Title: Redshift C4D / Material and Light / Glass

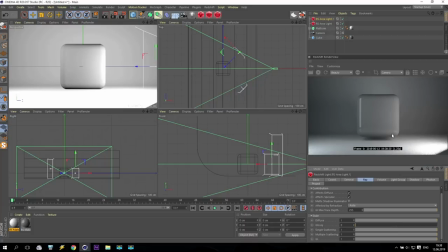You see, I have illumination, but I haven't any reflection from this light. And really, I very like it. Now, pick up this light a little bit more. And change little bit angle down to avoid any of this dark color.
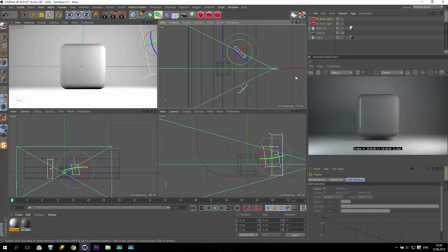So something like that. The idea to receive a nice illumination on this angle of your object. This is main idea. So we need 2 more lights to receive more better result.
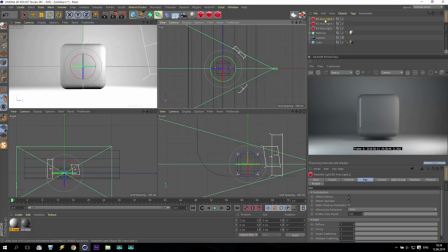Again, create area light. So this will be like our main light and some powerful light. For this reason, we are set up it on top.
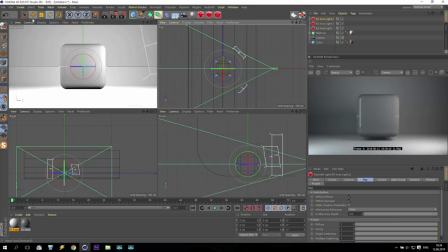Change direction like this to receive illumination for down and pick up this light upper our camera. You see, in this area, you have our camera angle set up in this area. After that, you see, you already received some very nice illumination from top.
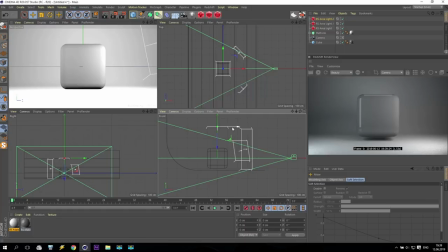Now you have to turn this light little bit forward to camera to receive something 1.4 of your object, something like that, to receive also illumination here.
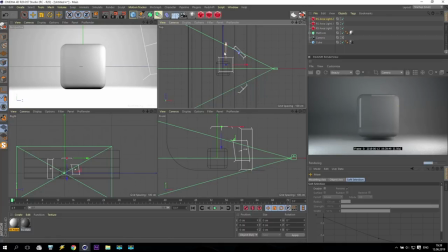Then turn to left side to cover this angle, if you have any object. So I use a cube. If you have any other object, you can do it. This light should be very big size. Okay, very big, maybe in twice more.
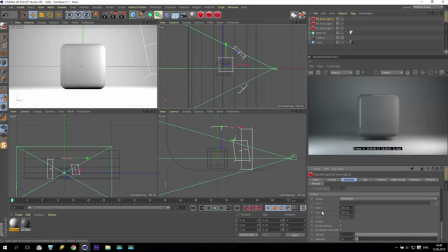As you remember, here I have 200, so I will make a 400 and 400. It will be very big light, and this light give me very nice illumination.
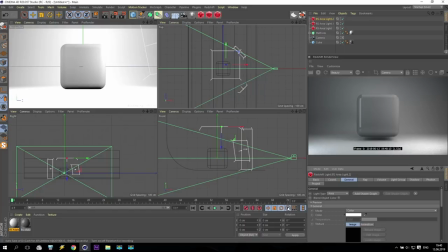So Very nice. What color I use for this light? I use also temperature. I'm going for temperature, and I make this light more cold than this light which give me illumination here. So I make maybe something like a 7500, or maybe 8.
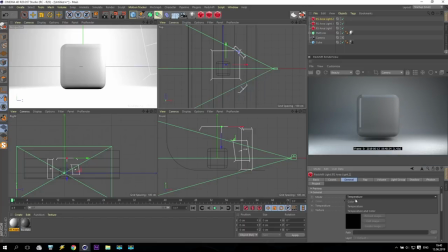Or if you're not satisfied, go for temperature, for color, and make it almost blue. Okay, yeah, I like to receive like this result. And I like to see also the specular on top.
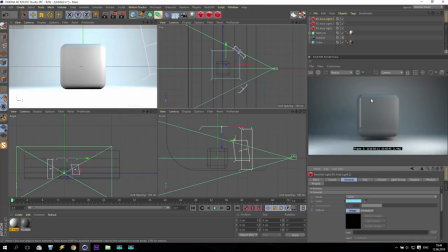Very nice. But to receive it more natural, I have to turn this light, as you can see here. I have to turn like this. Change something like that. Like this, you will get a very nice illumination on your background.
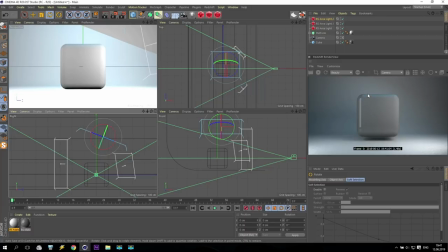As you can see, I have a gray, here I have a blue, and I have very nice illumination and it looks like very interesting. Don't forget, your light should be top of your angle. If you need, you can pick up it a little bit higher. Maybe something like this, and maybe a little bit on front.
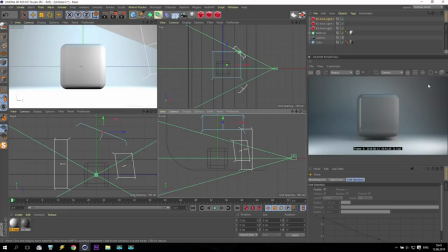So, this is idea to receive a very nice gradient on that area on your background. Okay, and now we have to apply one more light. Redshift, area light, and this area light will be almost similar to that light.
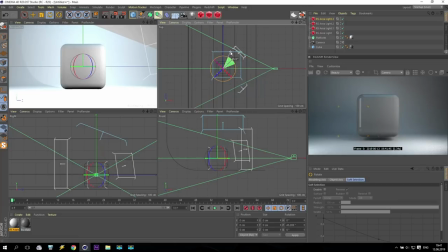It also will be about 45 degrees. Okay, but this light will be very close to our object. Something like here, inside our camera angle, inside.
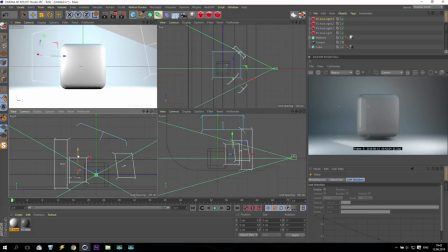So I will pick up this light a little bit on top, and this light really should be also big. I don't know, maybe I will make a 300 for 300, something like that. Very nice. But I no need to see any specular from this light.
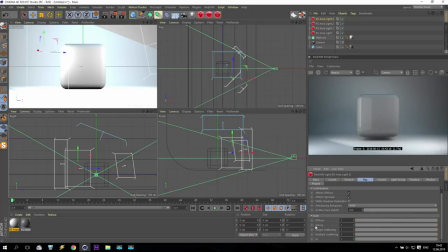I'm again going for ray, and our glossiness I will disable. What next? Next I am going for general and make this light like a pink color, something like between pink and orange, something like that.
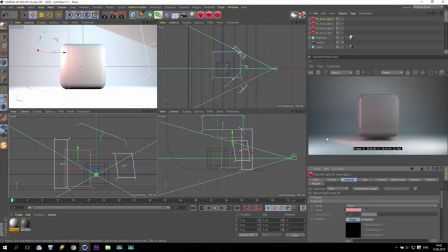Okay, so you see what I get. But I have this line and I like to take out this line. For this reason, I will a little bit turn it down and maybe put a little bit back, but still keep inside, still keep inside.
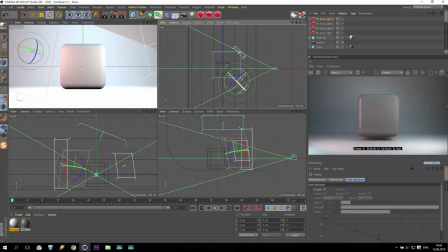Again, turn down. Okay, very nice. And again, little bit put back. Is it necessary? You can put it down, maybe like this. No, maybe up. Okay, yeah, to receive also some gradient here.
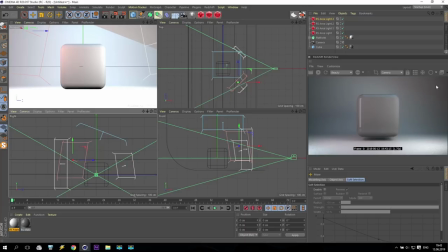As you can see, what I have a really very interesting illumination, as for me. But it's not enough pink, so I'm going here, and I have to increase this intensity up to 6,
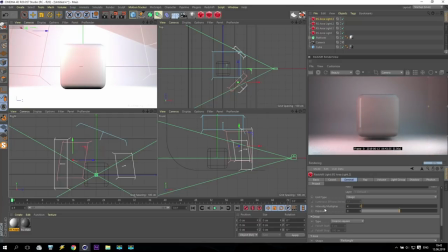maybe up to 5, we will see, no, 4. And this intensity, also 4. Okay, very nice. So, this is more or less our final result, final lights, which I like to see today during my tutorial.
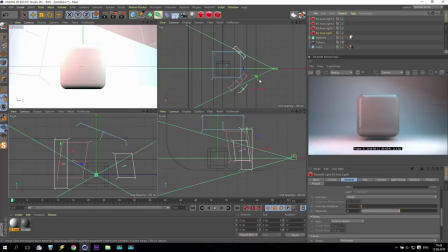Again, I have 4 lights. One light outside of camera angle, just to receive this very nice specular. Other light, and that area on this line with also 45 degrees,
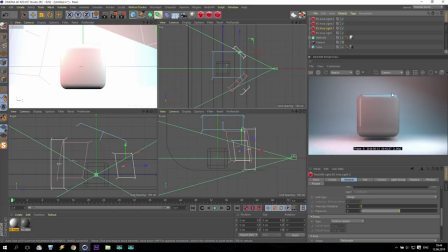just to see a big illumination without any glossiness. One light on top to see a very big illumination and to receive this very nice shadow downstairs. And other light just to receive this very interesting pink color, but also without any reflection.
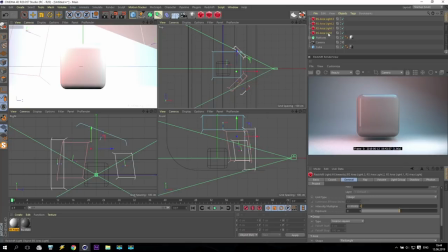So now I select all this light, redshift light, going down. And here you have see a sample. Increase the sample for 64. Okay, it depends from your computer, but 64 give you more or less clean result with very fast render.
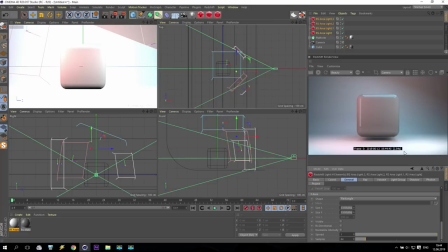So as you can see, I have only 2.8 seconds render and almost no any noise.
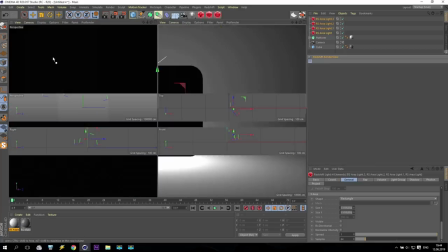So very nice. Take out this. Oh, sorry.
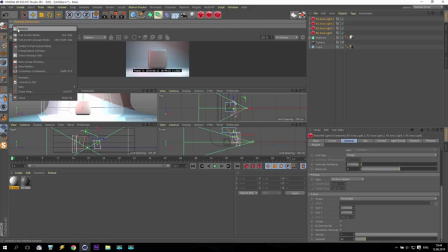I think I destroyed it. Unlock. Okay, now is better.
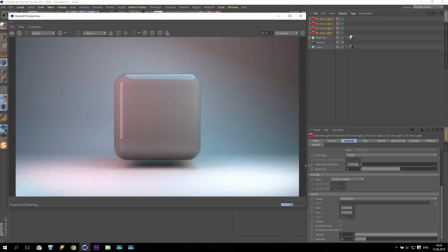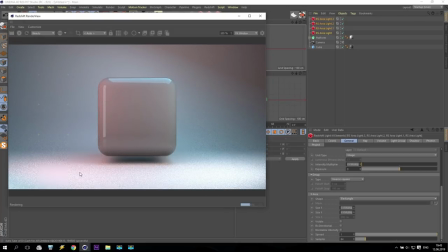You see, no any noise. Very nice.
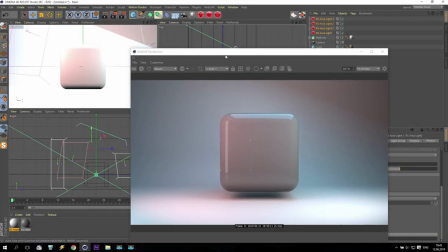And now we are going to work with our redshift material glass. when we are set up our SAN, we are start work with Glass.
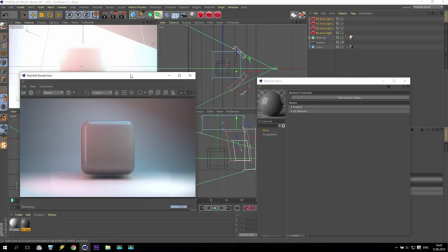Okay, what settings everybody from you, if you already have some small experience with Redshift, you already know some settings.
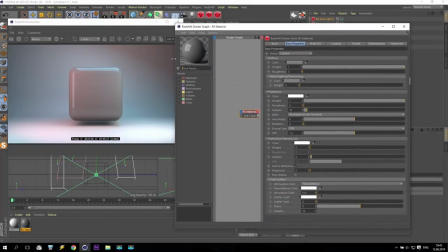So, first of all, if you work with Glass, you have to take out diffuse color. Just put to zero. No any diffuse color. And after that, you have refraction. Enable it.
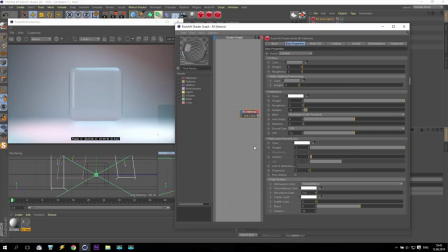So, if you like to receive a really interesting result, you have to disable link to reflection. Disable. So now you have separately refraction, refraction and reflection. Okay, what options we have here? First of all, it's roundness.
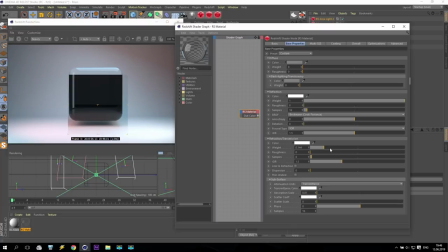Yeah, weights. Yes, you can make like this, more dark, little bit brighter, something like that.
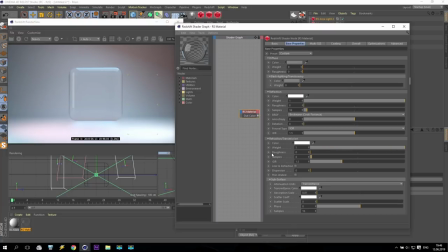What options you have? Roundness. If you increase this, you will get maybe 0.5. You see. You have some roughness. Just to receive a more or less interesting result, you know what I will do?
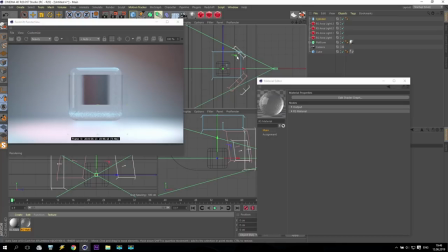I will create some cylinder and put this cylinder behind our object. Maybe something like that. And I increase size of this cylinder high.
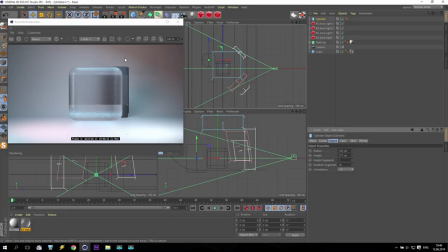And maybe white. Something like that. Okay. Very nice.